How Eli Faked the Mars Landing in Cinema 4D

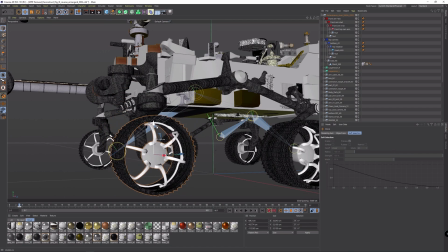(4:02)
It has to do with that same thing where the wheels should go left and right when going up and down,
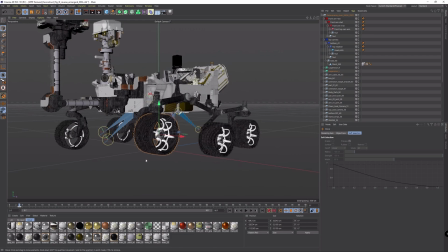(4:07)
but that was just too much of a hassle combined with Rolet, so it was just easier to hide the errors.
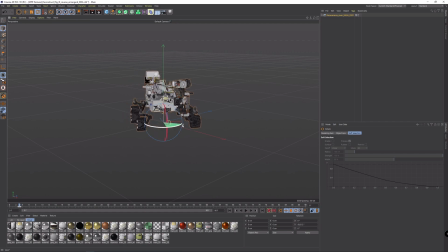(4:13)
Also forget about the wheels turning, this boy will only run in a straight line.
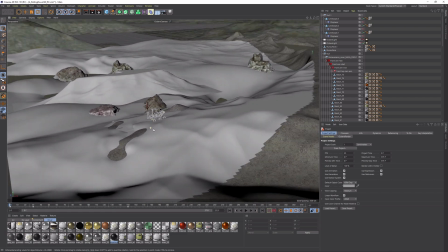(4:18)
Now considering how high res and used my landscape was about to be, Rolet would have a hard time calculating the wheel placements on all these polygons.
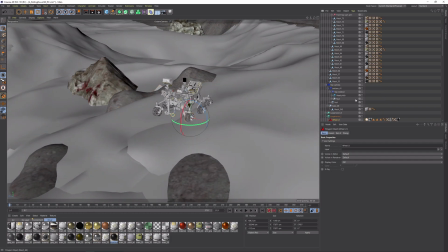(4:26)
So for every scene I made sure to cut out the part where the rover would run on and just link it to that small part instead.
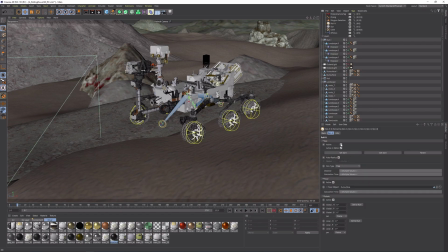(4:33)
But even then it was still very slow in the viewport, so I kept the plugin disabled whenever I wasn't rendering or fine-tuning the landscape under the wheels.
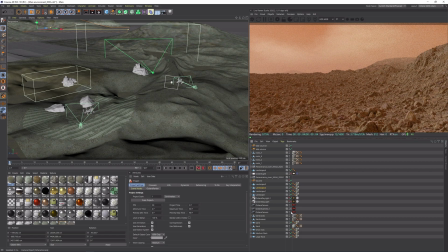(4:42)
Creating the environment was the fun part, also the part I feel most at home. It is the kind of stuff I've been doing for the past two years or so.
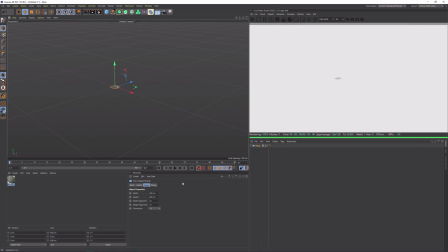(4:49)
To get started I used the landscape object built in Cinema 4D, made sure it was huge and had a lot of polygons.
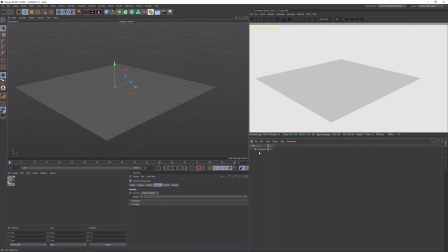(4:56)
Then I started combining all kinds of noise displacement deformers. That way it is easy to generate a nice random landscape, which is still easy to tweak using these deformer settings. things.
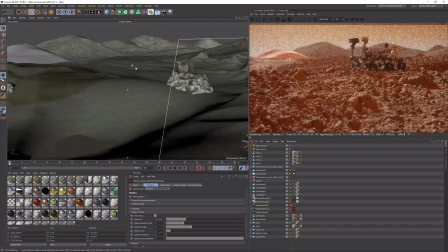(5:06)
Once that looked okay I went searching for some nice camera angles that had a good composition and also keeping in mind the rover would be able to ride on it.
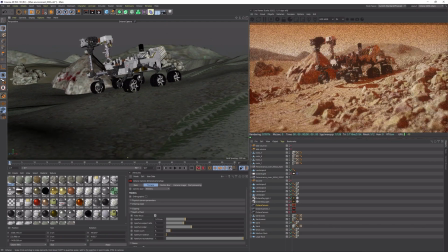(5:15)
For the compositions there's a lot to talk about, but that could be a video on its own.
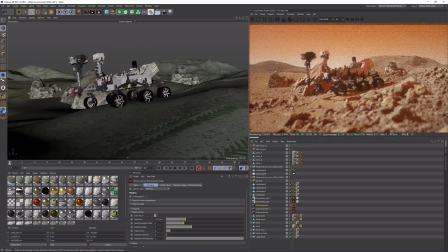(5:19)
Let's keep it to the concept of having a foreground, middle ground and background.
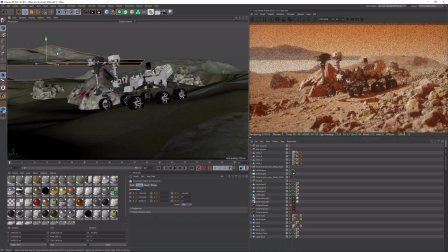(5:24)
To enhance the background portion I also added random large landscapes in the distance.
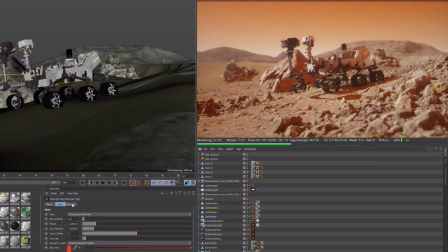(5:29)
Then adding an octane daylight and volumetric fog makes this effect more obvious because every mountain becomes a bit less visible.
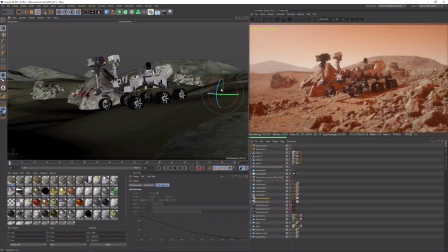(5:37)
It is also important to use the right angle of the sunlight so things don't look flat.
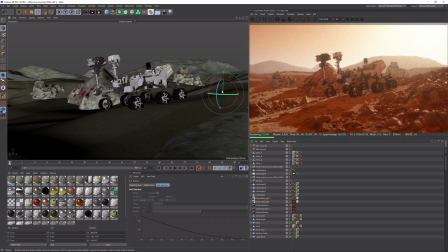(5:42)
I mostly used a low sunset angle to get a lot of shadows.
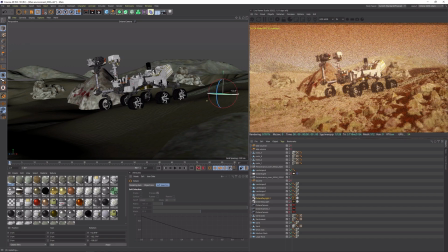(5:47)
The last thing you would want to happen is having the light come from the back so from behind the camera because that makes things look super flat.
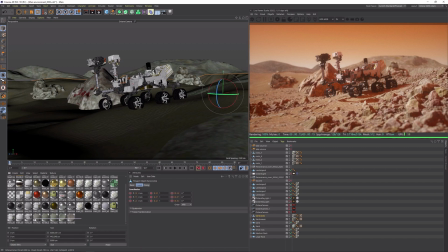(5:54)
To get the landscape to look good I used a great texture pack. I'm not going to tell you which one exactly so we don't all start using the same thing, but it is from a pretty well known site.
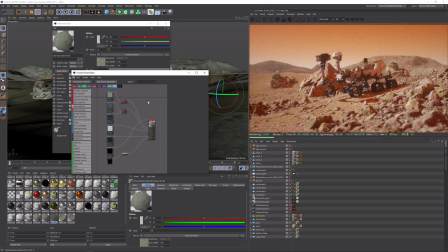(6:04)
Those who really want to know will figure it out watching this video. The displacement maps on these textures are very high res.
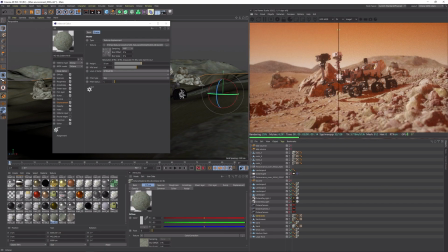(6:11)
Usually that slows down the whole workflow. But with the RTX 3090 NVIDIA hooked us up with, it wasn't a problem at all. Then using the color correction node from Octane I was also able to adjust the different textures there color, so they kind of fitted more together instead of looking like a tropical beach without water.
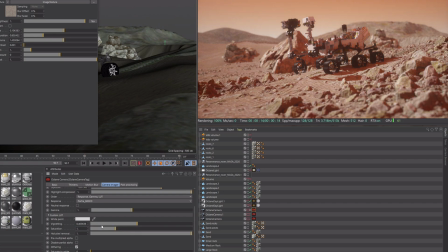(6:29)
For the best result, I made all of them pretty dull and just relied on adding more color in post.
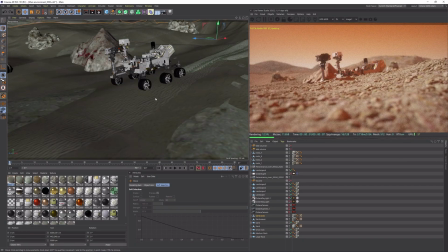(6:36)
To get a nice mixed result between these materials, so the rocks and the sand, I adjusted the middle height of their displacement maps.
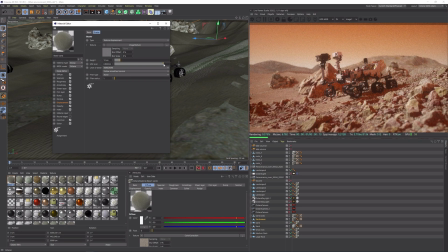(6:43)
So you basically have the same landscape object duplicated on top of each other, each time with a different texture, and only adjust the displacements.
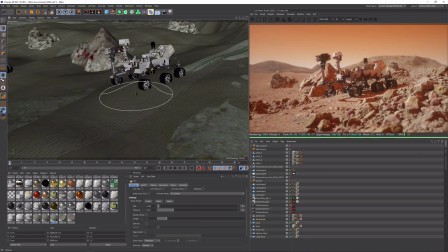(6:51)
To break things up even more, I also used the sculpt tools to raise and lower certain parts of the landscape of course.
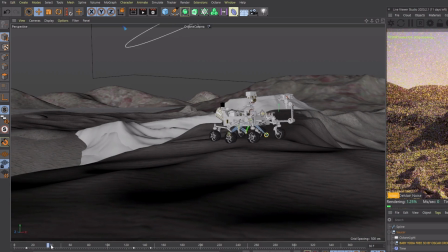(6:57)
To make it complete I added the final seasoning by adding some Easter eggs that kind of serve as a watermark.
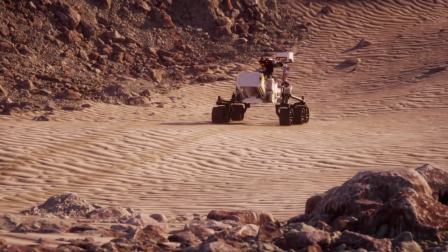(7:04)
Because you know, people like to steal stuff. For the animations it wasn't really anything special.
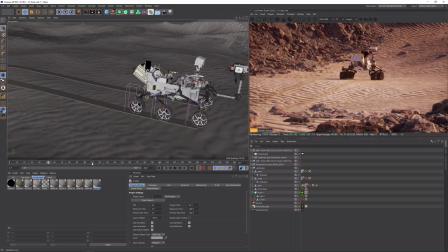(7:09)
I was able to just animate the movement of the rover, its body and Rick would do the rest.
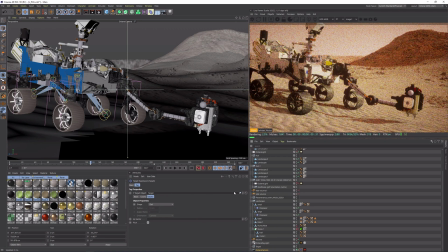(7:15)
For the camera I used a target tag that was linked to a separate null instead of linking it directly to the rover itself.
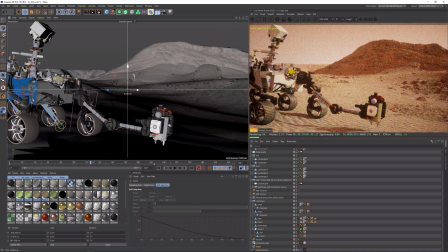(7:22)
That way it was easy to animate that null when I had compensate the framing of the shot for example.
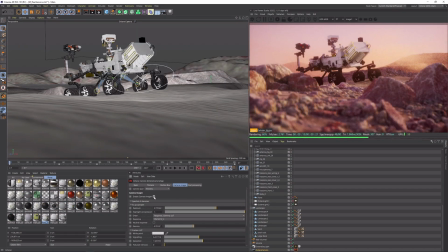(7:27)
Now one more thing I want to pay some attention to is the post-processing of these renders.
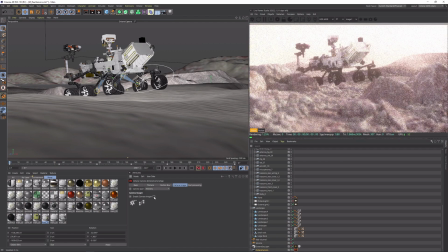(7:32)
Because to be honest they wouldn't look so good if we didn't do any of that.
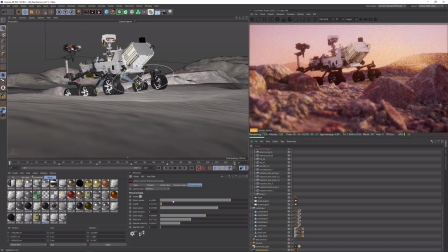(7:37)
I intentionally kept the colors very bland so everything would match up better but it also makes it look worse at the same time.
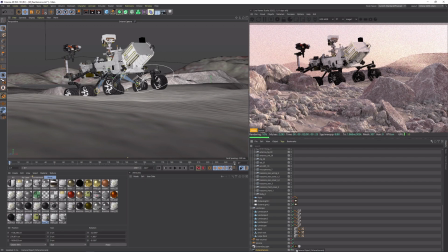(7:44)
But using some of the built-in features of the Octane camera it is quite easy to experiment.
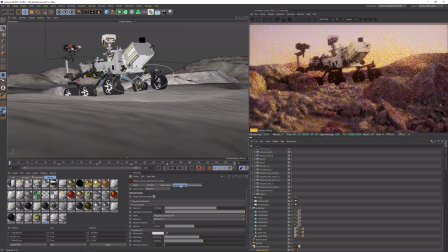(7:49)
For example you can import any LUT you want, but you can also just use one of the many default ones. Also adding some bloom and glare is the typical octane thing to do, maybe a bit overused even, but it just really helps making things a bit more realistic instead of over sharpened and just too obvious.